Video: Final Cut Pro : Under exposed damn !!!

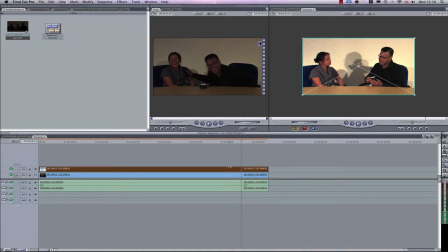[4:12]
Now you've got to be a bit careful how much. At the moment you can see there that's toggled to the maximum 100% opacity,
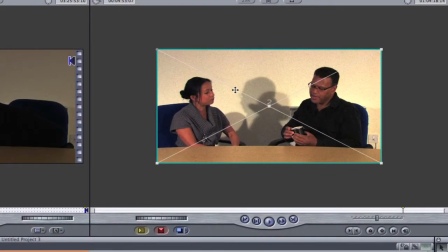[4:20]
and you can see here there's an amount of noise that's now been generated, some flecky looking colours up here, and what I'm going to do now to reduce that effect is I'm going to just reduce the opacity of the
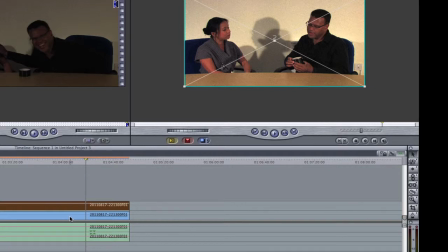[4:33]
top video layer so that a bit of the bottom video will bleed through, to try and reduce that effect. And what I've done there is I've actually reduced it a little bit so it still looks quite pleasing there.
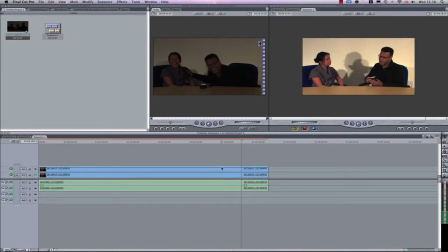[4:50]
Right, now what I'm going to do now is I'm going to add a bit of color correction to that.
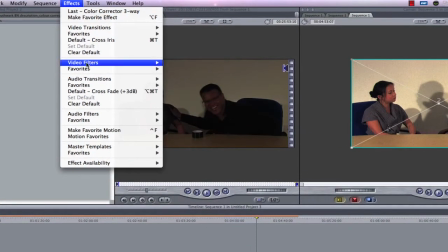[4:55]
So if I go to effects and I go to video filters and
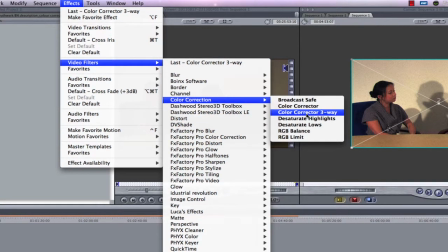[5:00]
I come down to color correction and I select color corrector three-way,
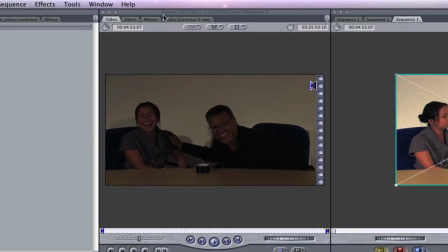[5:05]
and you'll see here that a tab has appeared up here with color corrector three-way,
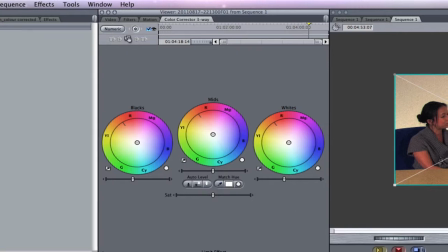[5:11]
and I'm going to click on that now. So I can sort of alter this this image a bit, and
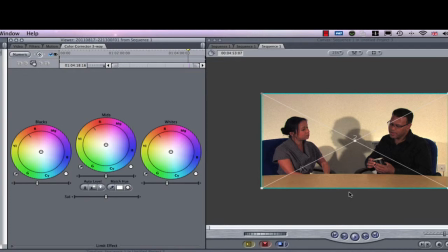[5:21]
perhaps make it a bit more pleasing. I try to color correct it so I've got this nice blue hue across the images. It's a very subjective look. Different people have different looks. This is a look that I'm going to try and put together for this particular video clip. So the first thing I'm going to do is I'm going to take a look at my blacks,
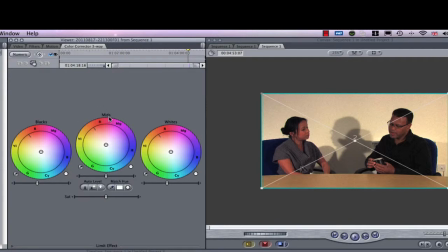[5:41]
and then of course my mid-tones, and over here my whites. So on my blacks, I'm going to just adjust this and give the color, the picture, a bit more of a bluey tone, towards like between my magenta and my blue.
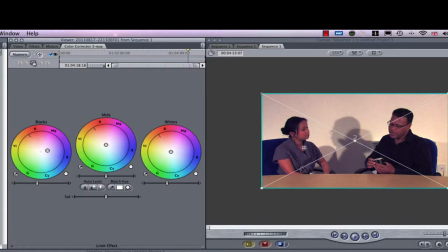[5:59]
And you can see here the image has already started to alter. I'm then going to have a quick tweak of my mid-tones by, again, just moving the colours so I can just bleed a bit of yellow and green into the image,
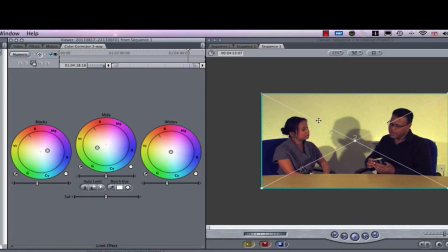[6:18]
probably about there. You can see now how that's helped to soften the back of that image. And on my whites, I'm just going to now just quickly give my nice bluey wash to it by
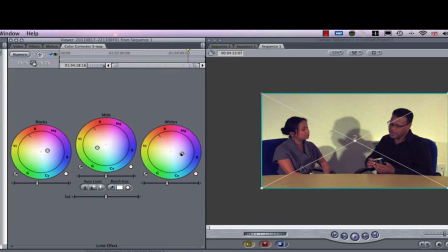[6:34]
flicking that control over a bit more. Okay, that looks nice there. That's looking nice. Now you can see what's happened to the back. It's really softened the back of that.
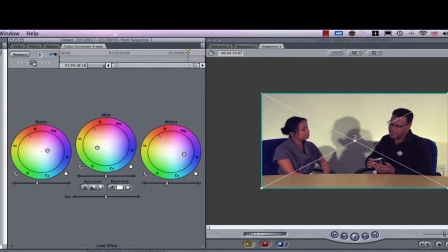[6:48]
It's brightened it up. So now the talent now stands out a lot better than it did before. Actually, I'm just going to move it a little bit over a bit more now. Okay, so that you can see now the image has really improved. It's really so that the talent now stands out a bit more.
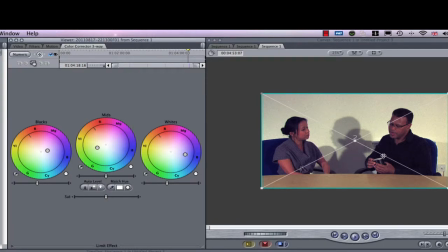[7:07]
You can although see there that my shirt is more sort of a grey black more than it is black. So what I'm going to do is to tweak that a little bit just by moving it sideways.
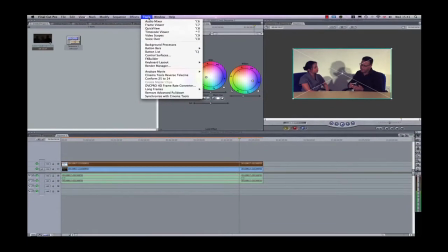[7:22]
Actually, before I do that, I forgot to tell you that you could also use to assist you this thing here called the video scope.
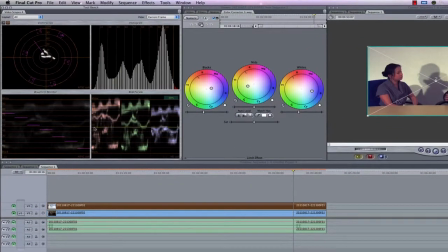[7:30]
I'll bring it up so that you can see. It's sort of a complicated looking thing here. And it shows here, like, you know, my whites and my blacks, the distribution of that,
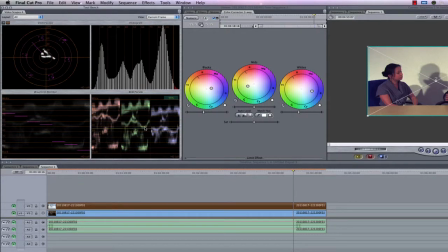[7:41]
and of course this particular one here is it splits all the colors into red, green and blue, and here's like a histogram, and over here this is a scope, which is technically all of these scopes added together, and it sort of shows me where there's a natural bias to a particular color.
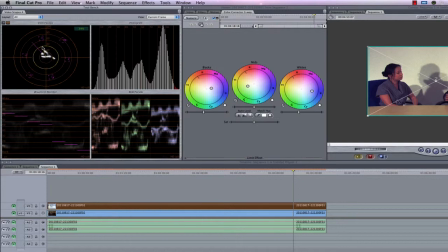[8:02]
As it says, like pointing towards sort of my reds over here, and it's given me a nice, because I've adjusted the colours, a nice, it's pointing towards my blue over here. Right, so what I'm going to do now is I'm going to alter my blacks just by tweaking it a little bit.
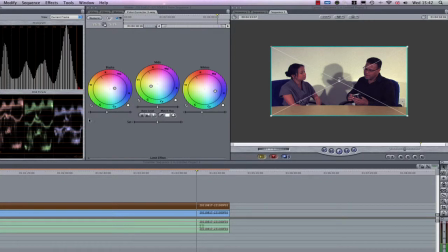[8:20]
So you'll see my shirt go a bit more darker, it gives much more contrast. In Final Cut, there's tiny little button there.
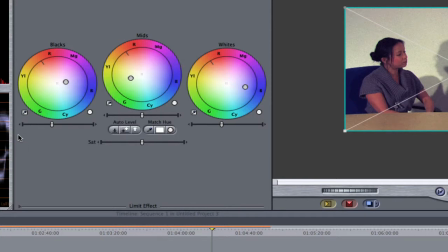[8:29]
I'm not sure why they make that button so small. You can just about see it, but there's a tiny little button here you'll notice, and what I'm going to do is I'm going to click on that, and if you observe the picture, just click on that a few times until you can get it to the color that you want,
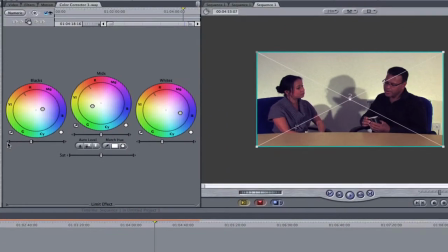[8:43]
that your blacks look black. So I'm going to do that now, and as I'm doing that, you can see my scopes are changing up here.
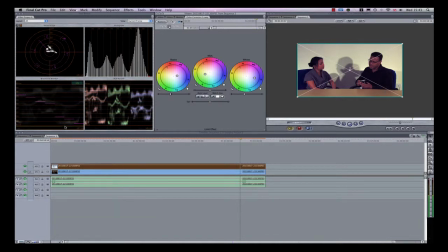[8:51]
Okay, my scopes are changing, so my black is starting to get, it's starting to saturate my, make the black a much more blacker instead of this grey black. So I'm going to just click on that a few more times, and there you go. Look, my shirt looks much more pleasing there, if you can see that on mine, much more pleasing.
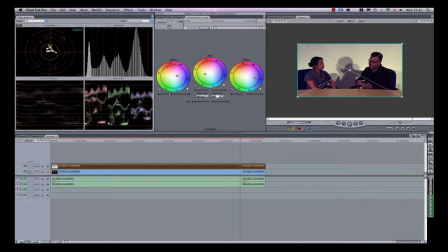[9:10]
Now, the effect of doing that, though, as you can see up here, is we have an effect on saturation.
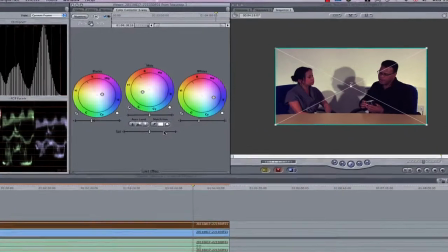[9:17]
So there's a saturation slider here.
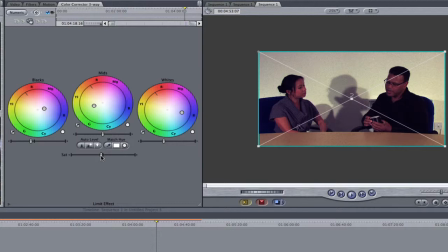[9:21]
What I'm going to do is I'm going to slide that over a little bit, just so that I don't, you know, we don't look as red as it is. I'm just going to sort of desaturate that a little bit. That's it, just a little bit there. Now, that looks a bit better there.
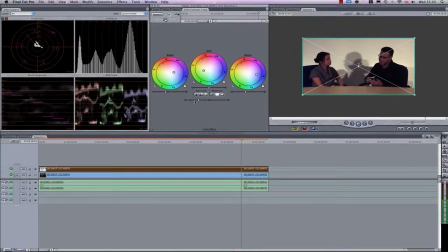[9:38]
Now, you can see the effect of altering this desaturation slider here is that you can see the scope has
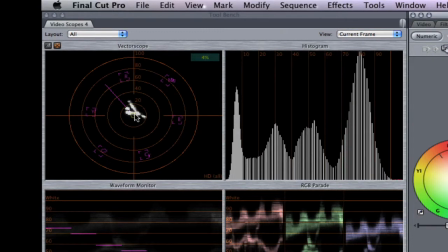[9:45]
reflected that adjustment and saturation by the colours now trying to merge itself, sort of homing in towards zero over here.
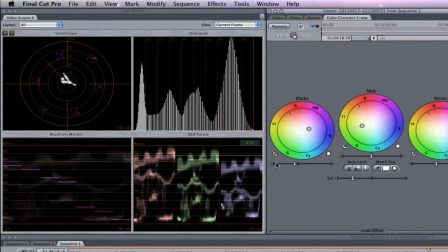[9:54]
I'll show you the difference. If you take a look at up here while I slide that right the way over, look, you can see it.
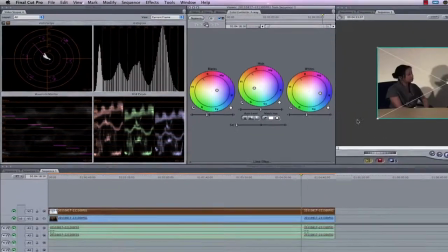[10:00]
Can you see it all diminished down there? Do you see that go down? But that looks too washed out now, so I'm just going to add a bit more colour.
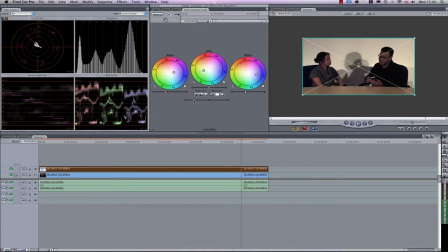[10:07]
So I'm going to bring it back to where I had it, which is about there. That's about there. Okay, so that, you know, that makes the clip look a lot more usable now. Now I haven't finished there. I think that's about right.
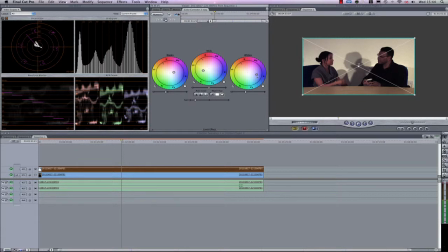[10:23]
I'll just add a bit more blue to that because I usually like my images to have this very nice blue washed effect. Let's take the blues up a bit more. Okay, that's the kind of look I want.
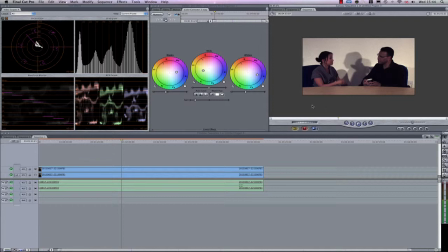[10:37]
That's the kind of look I want. Now I'm going to show you the difference between what we were given, what we had at the beginning. That's what we've got now after we've done all the corrections, and this is the clip that we were given.
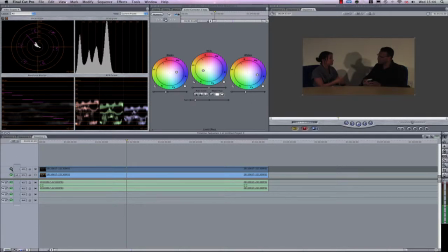[10:49]
See, it's much more darker, and you can see after we've corrected it, it's improved it quite a lot.
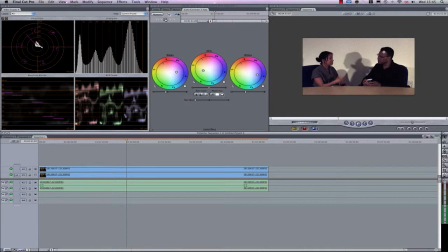[10:57]
I'm still not pleased with this look, because I usually like, everybody's used now to this very cinematic type look that clips have, and I'm going to try now to improve the look of this.
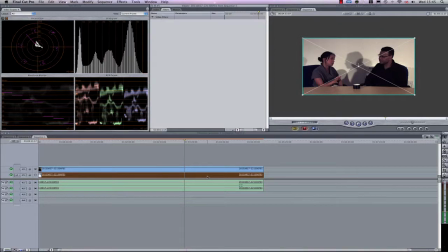[11:09]
So what I'm going to do is I'm going to clip the bottom one and go up to the motion tab,
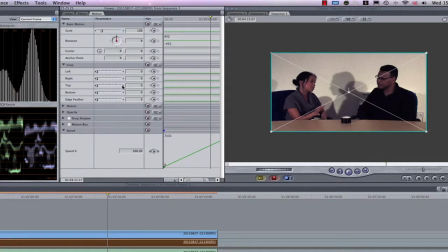[11:14]
click on crop and go to top and then crop the top by 10%, go to the bottom of that clip, crop that by 10%, and then you can see these bands starting to appear here.
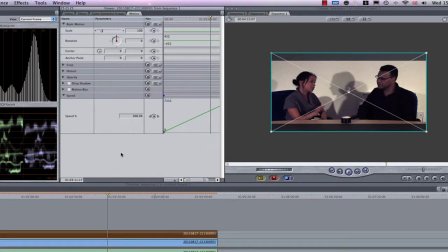[11:29]
Now let's alter the top clip. Likewise, double click on it, bring up the crop command in the motion tab.
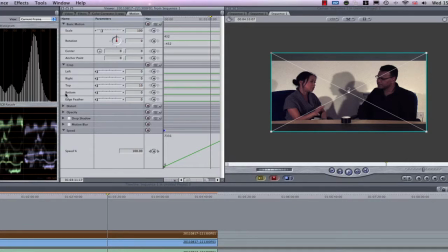[11:37]
Let's crop the top of the picture by 10% again and the bottom of the picture by 10% again.
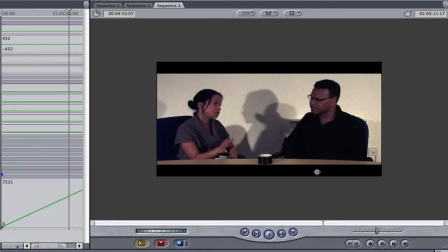[11:45]
Now when I look at the viewer, that's much more pleasing. It has this very cinematic look, and that's the kind of look that I want in this particular sequence. I hope that's actually given you a bit of an insight of how I adjusted the picture.
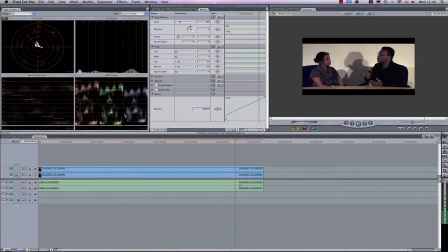[12:03]
And like I've said, this is what the picture looked like before,
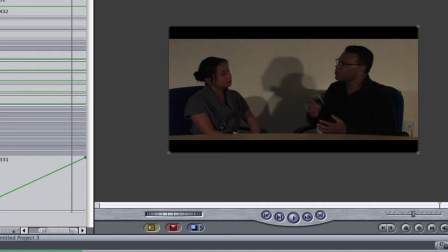[12:08]
and this is what the picture looks like after we have corrected it.
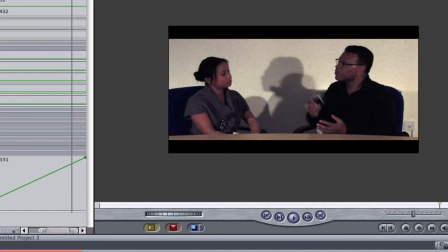[12:13]
Okay, so I hope that's been useful to you. If you've got any questions, please email it to me. And so this is James signing off on behalf of Docklands Digital Media Film Club. Thanks very much.